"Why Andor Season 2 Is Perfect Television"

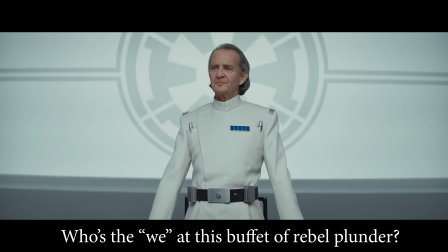[24:45] Who's the we at this buffet of rebel plunder?
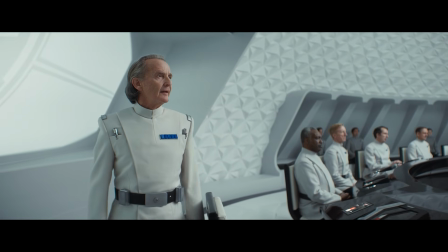[24:49]
After Lonnie sticks his neck out to explain the delays in processing, the meeting ends and Partagaz walks out of the room.
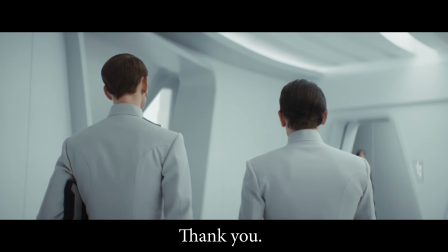[24:56]
Officer Hirt comes over to Lonnie and says, Thank you.
He was going to chew his way through Legret and eat me for fun.
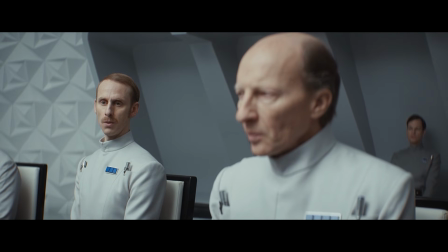[25:03]
Then he says, I don't know how I could repay you. And then Lonnie replies, You can buy me lunch.
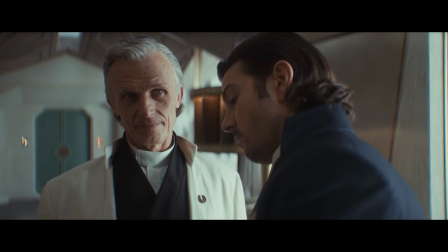[25:09]
That's a lot of eating-related dialogue in just a 5-minute sequence. I didn't think much of it, though, until one episode later, when Cassian meets with Rylance.
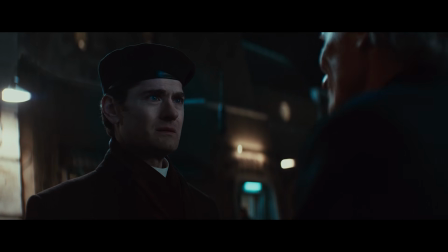[25:18]
Caro says he has a source inside the Empire giving him information.
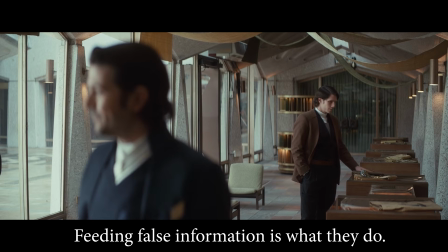[25:22]
Andor expresses distrust, saying, Feeding false information is what they do.
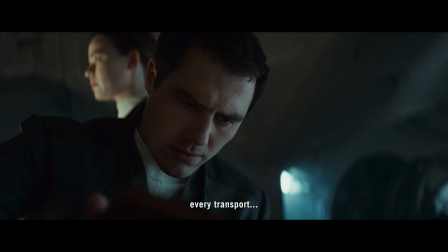[25:28]
What Andor says here makes sense on so many levels, not just in terms of the Empire playing spy games with the Ghormans,
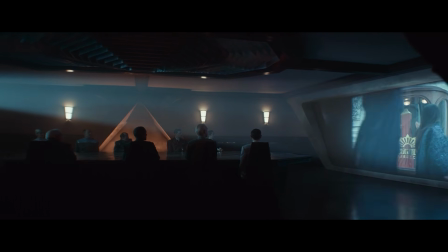[25:34]
but also in terms of the propaganda they make to influence the populace. In Season 2, there's much more focus on propaganda.
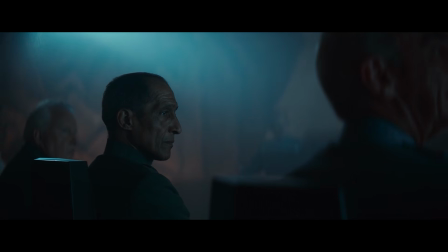[25:42]
In the first arc, Empire officials talked about weaponizing public opinion by planting ideas in specific sequences to the right markets.
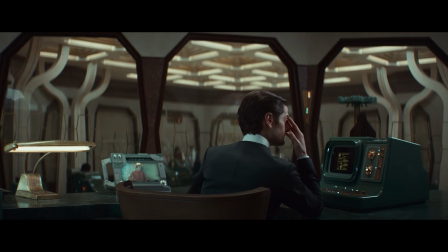[25:51]
We already see the impacts of this in the way Edie talks about the Ghormans to Cyril in Episode 4.
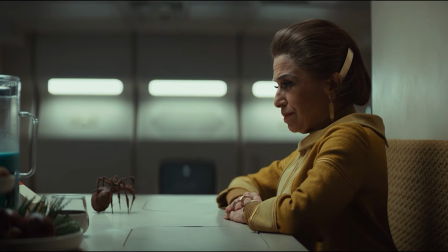[25:57]
She's drinking the Kool-Aid hook, line, and sinker,
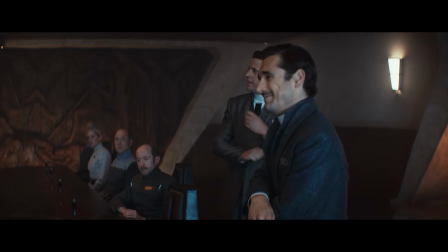[26:00]
and is basically repeating word for word the lies these two idiots were so proud about spreading in Episode 1.
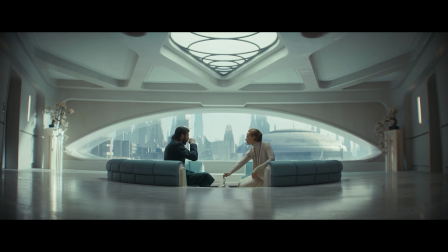[26:07]
There's a great sequence in Episode 4 showing Mon trying to convince fellow senators to oppose the PORD.
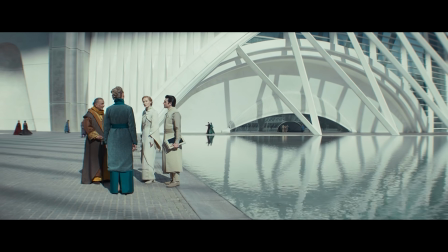[26:13]
She uses data showing how much crime has risen on historically peaceful planets to convince her colleagues there's something terribly wrong here.
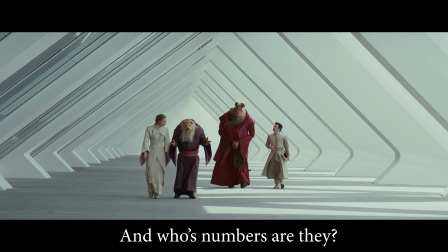[26:21]
And one senator replies, And whose numbers are they?
I believe what I feel.
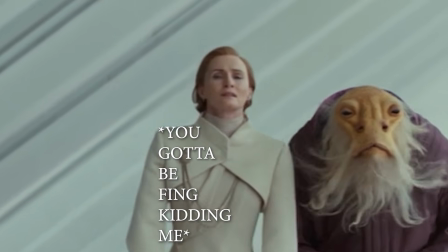[26:28]
This comment is basically the equivalent of saying, You are fake news.
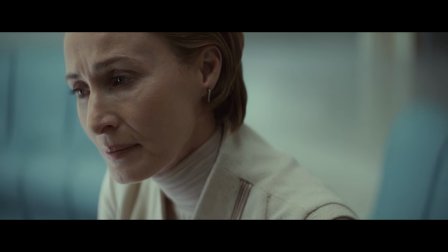[26:32]
In the same sequence with Mon, another senator says, This is security, Mon.
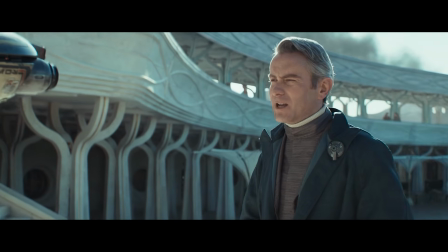[26:37] You're confusing criminality and politics here.
In the next arc, we'll start seeing news reporters spouting blatant lies on camera about Ghorman.
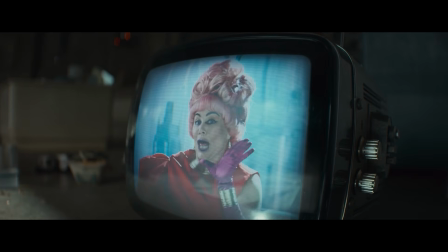[26:46]
And there's one scene in this arc where Bix watches a Hunger Games-esque talk show from a TV in her apartment.
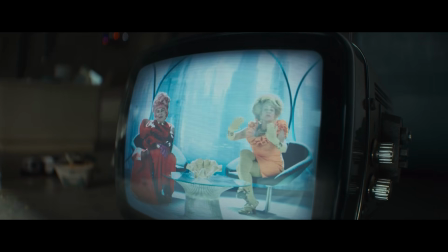[26:52]
At first, it looks like the hosts are going to talk about politics, but then they start talking about the senators' parties and the glitz and glamour of it all.
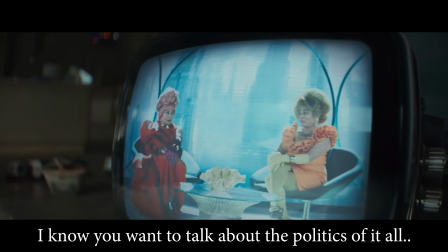[27:00] I know you want to talk about the politics of it all. I do. I want to talk parties.
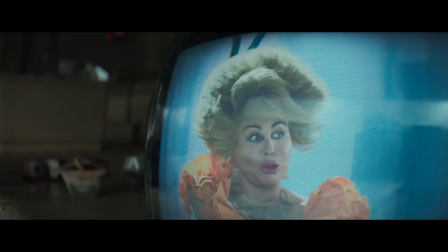[27:05]
It's a small touch,
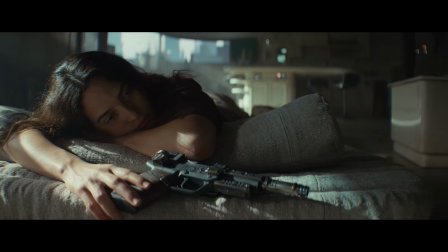[27:06]
but shows just how much these shows distract people from what's going on politically and feign stability by laughing about parties and superficial things.
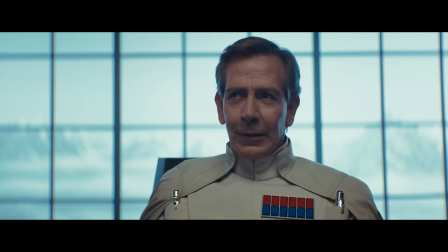[27:15]
Again, this propaganda is getting spoon-fed to the populace like a parent spooning food to a baby.
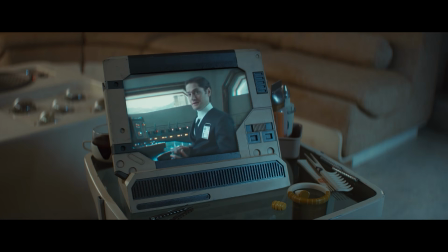[27:21]
Another motif that connects to all of this is one of boxes. There's two ways boxes show up in Season 2's second arc.
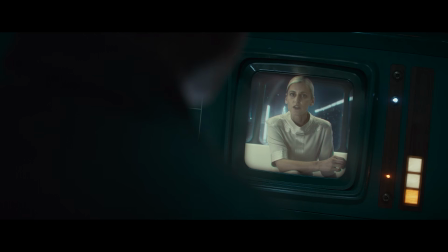[27:28]
One is via the monitors that characters like Dedra, Edie, and Cyril use to talk with each other,
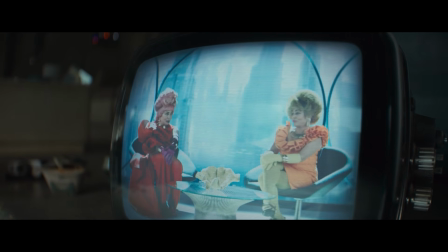[27:33]
as well as the TV box Bix uses to watch the Hunger Games talk show. As we know, Cyril has no idea what his espionage work on Ghorman is actually being used for,
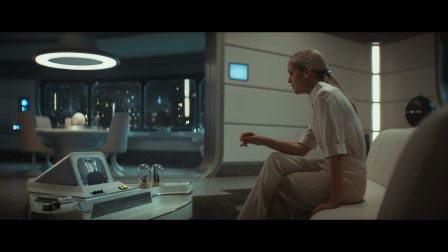[27:44]
and showing him trapped in this box on video calls with Dedra, to me, is a clever way to represent his limited view of the situation.
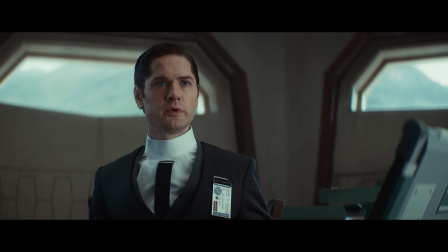[27:52]
He's only been given a small part of the story. The Empire has placed him in a box, one he's not aware he's in until much too late.
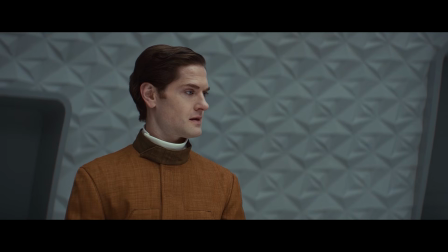[27:59]
He is an unwitting slave to the Empire here.
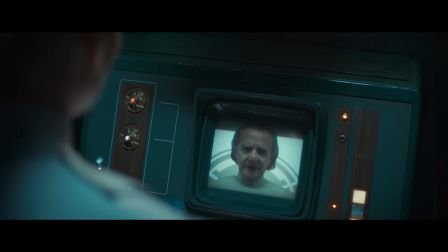[28:03]
Spoiler alert for the next arc, but we see Dedra in a similar situation with Partagaz during the Ghorman Massacre episodes.
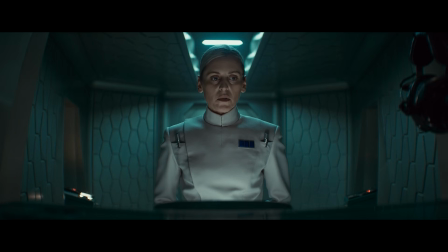[28:10]
She makes calls to him in this next arc, talking to him via her own box, and like Cyril, there's things she doesn't know about what the Empire actually has planned for Ghorman too.
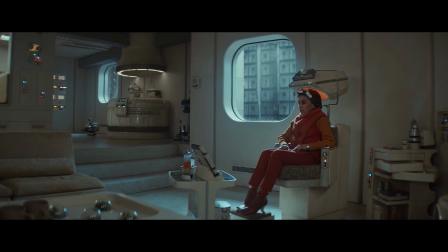[28:20]
And like we've talked about, Edie is drinking the propaganda Kool-Aid like nobody else,
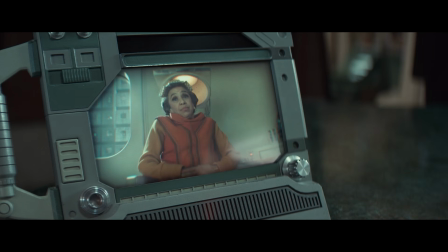[28:26]
and showing her boxed in while video calling Cyril is a great way to represent her limited perspective as well.
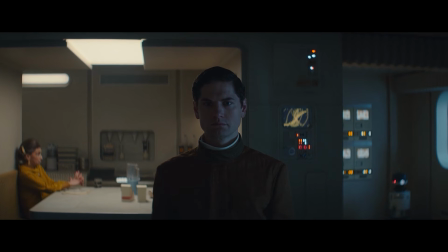[28:32]
The second representation of boxes in this arc is Andor and Bix's apartment on Coruscant.
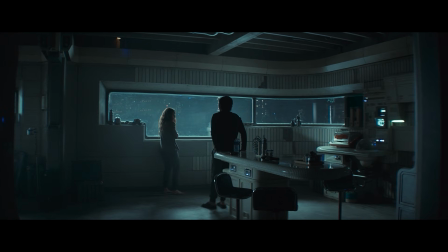[28:37]
Luthen, Andor, and Bix straight up call it a box many times in this arc.
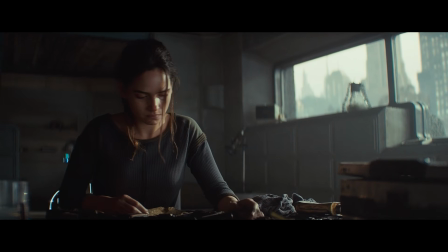[28:43] It's stuff like this. Boxed in. I'm not as strong as you.
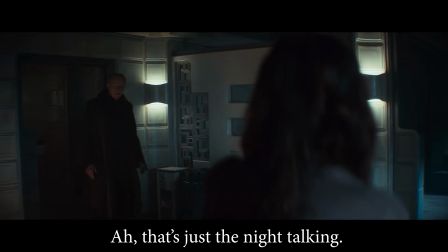[28:49] That's just tonight talking. Us being stuck here in this box.